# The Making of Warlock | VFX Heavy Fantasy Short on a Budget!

So I actually used the HDRI that I'd shot for lighting all the visual effects elements
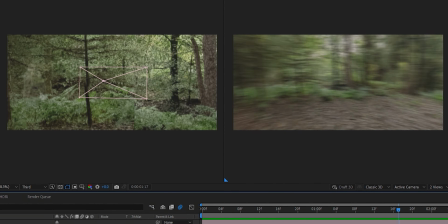to create a 360 shot that I could put a camera in and use as a first person view from the hunter,
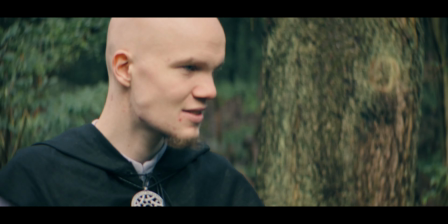which makes it a lot clearer as to what's going on in that sequence.
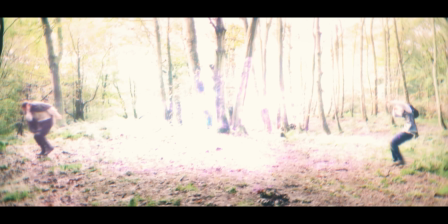And there was a couple of other ones where I had to repurpose shots from the tornado in the later bit of the duel when they both stun each other.
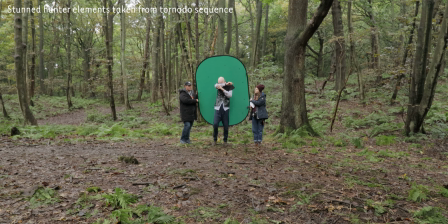But this just shows that even when you've gone through lots of planning and you've got lots of people there, because of the pace we were moving on set, we did end up missing something. Some things do fall through the cracks, but all things like this are things that I can learn from and apply in my future films.
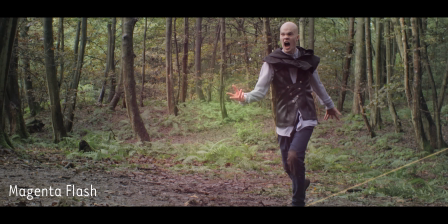Some of my favourite effects were the magic blasts. I left these ones to the end because they were really simple to do, but very fun and satisfying.
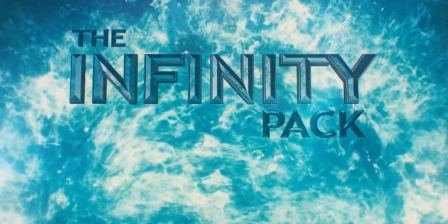And the majority of these were done using VFX elements from Film Riot, which worked really, really well.
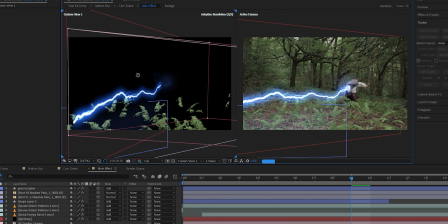And this was the same with the lightning and the fire. They were very simple to do, but again, very satisfying to create. The shields were something that was very interesting. That was something that I was debating the design of for a long time as to how physical it should look.
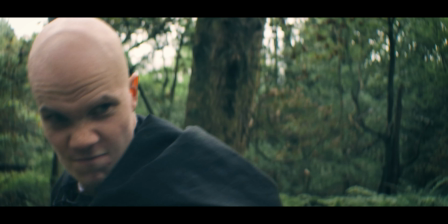I ended up settling on the design similar to the Jackal's shields in the Halo games,
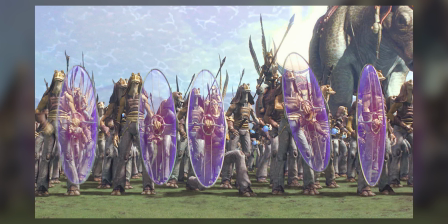or the Gungan's shields in Star Wars, something that was see-through and distorted.
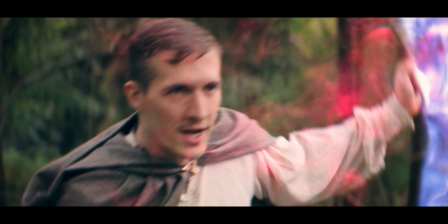I wanted the shield energy to be created out of nothing, but then disappear along with the blast that it absorbs that energy from.
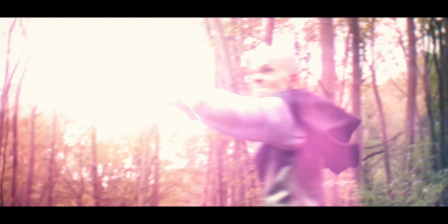And this also plays in at the end of the film, when the Warlock gets the talisman,
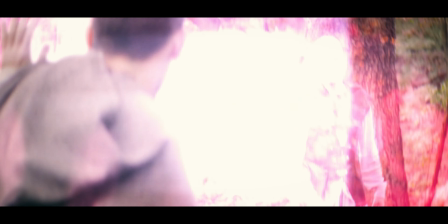and he's then able to hold the shield up for longer, and it can absorb more hits, because his powers are now heightened by the talisman.
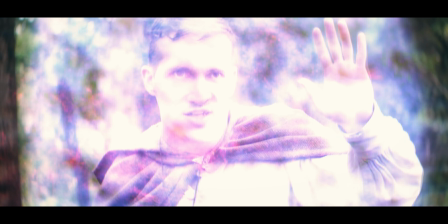So he can still do the same spells, they're just all turned up to 11. The effect of the hunter being trapped in the tree was another really complex one, and something that in hindsight I would have approached differently.
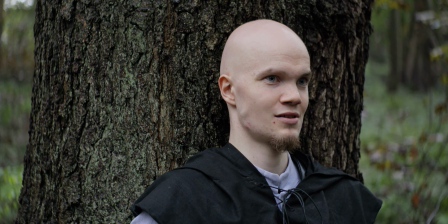We did it by filming him leant against the tree, and then I just rotoscoped out the face and stuck that on the tree.
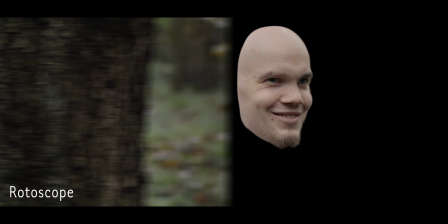That took a long time to rotoscope accurately. It would have been a lot easier, quicker, and tidier if I had made a green screen with the hole for a face that Juho could put his face through. But unfortunately, that thought only occurred to me as I was doing the effects, and it was taking a long time,
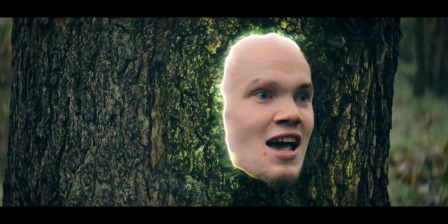and I wished I'd have done it a different way. But that's just all part of the learning process of filmmaking.
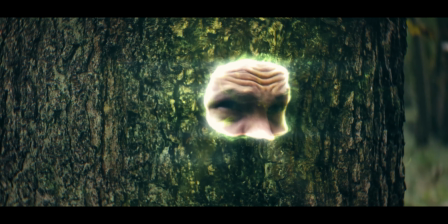The sound design in this film was definitely something that was a bit more challenging.
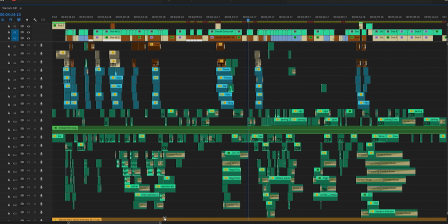A lot of the film is Foley sounds, so there's footsteps and leaves and stuff like that, which is all very simple.
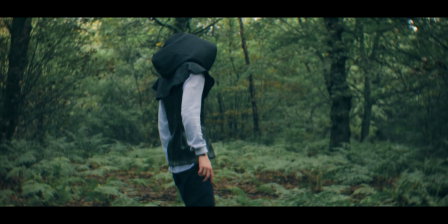It's time consuming, but it's relatively simple.
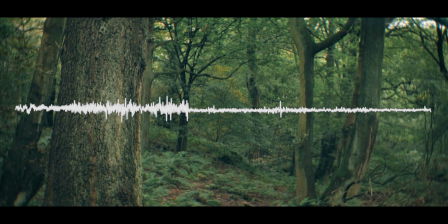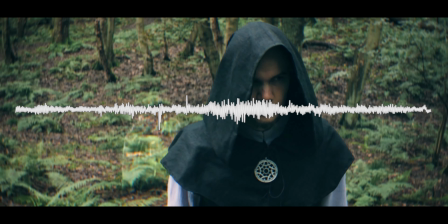But some of the complex stuff was definitely all the original sounds that I had to create for all the spells and different things like that.
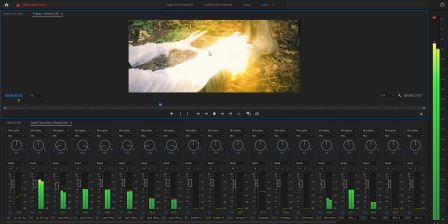I actually created a lot of the spell sounds just using my voice to really create the sound that I was thinking of that I couldn't think how to create in any other way than just to vocalize it.
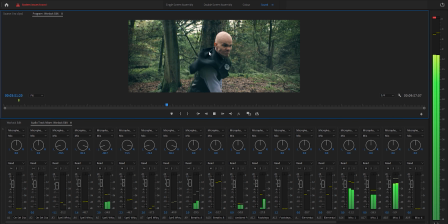And then playing around with editing and distorting that in different ways. Other bits were sourced from sound asset packs and stuff like that.
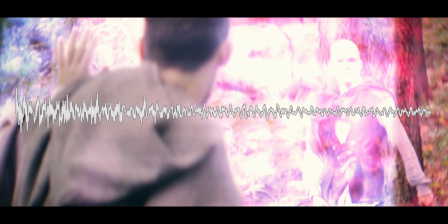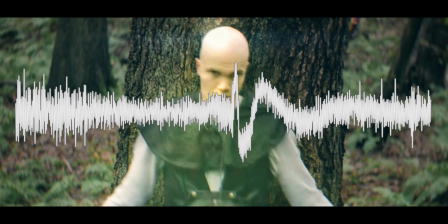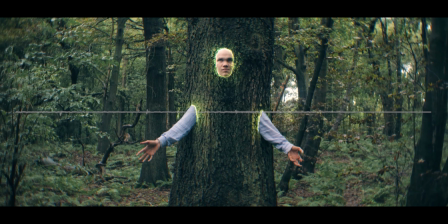And an interesting but subtle detail within the sound design is that when the characters actually say their spells,
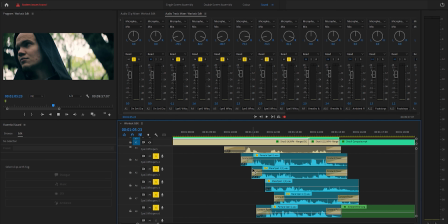there's also a mystical whispering effect layered in with that.
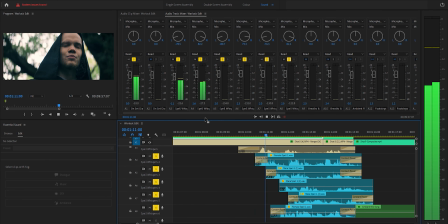This was done through dozens of extra recordings of the spell being spoken in Old English and Modern English,
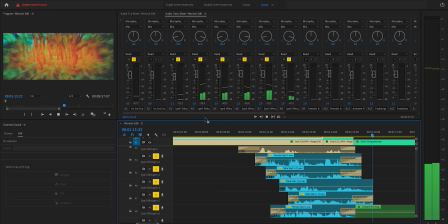layered in alongside the audio from the actual take.
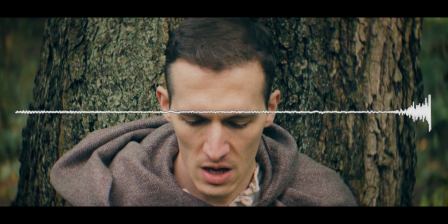Gasawin, you're immensely sad.
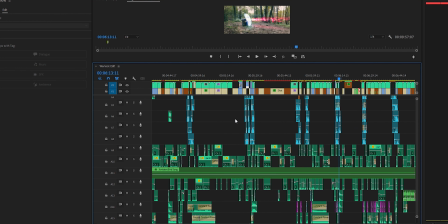It's a small detail, but it was something that I was quite excited to try, just because it makes the spells that they cast a little bit more interesting,
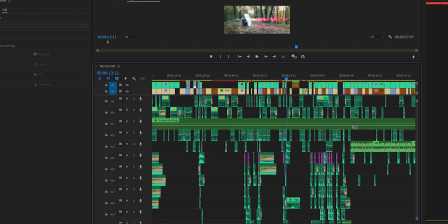and almost as if their spells are being channeled from the world around them.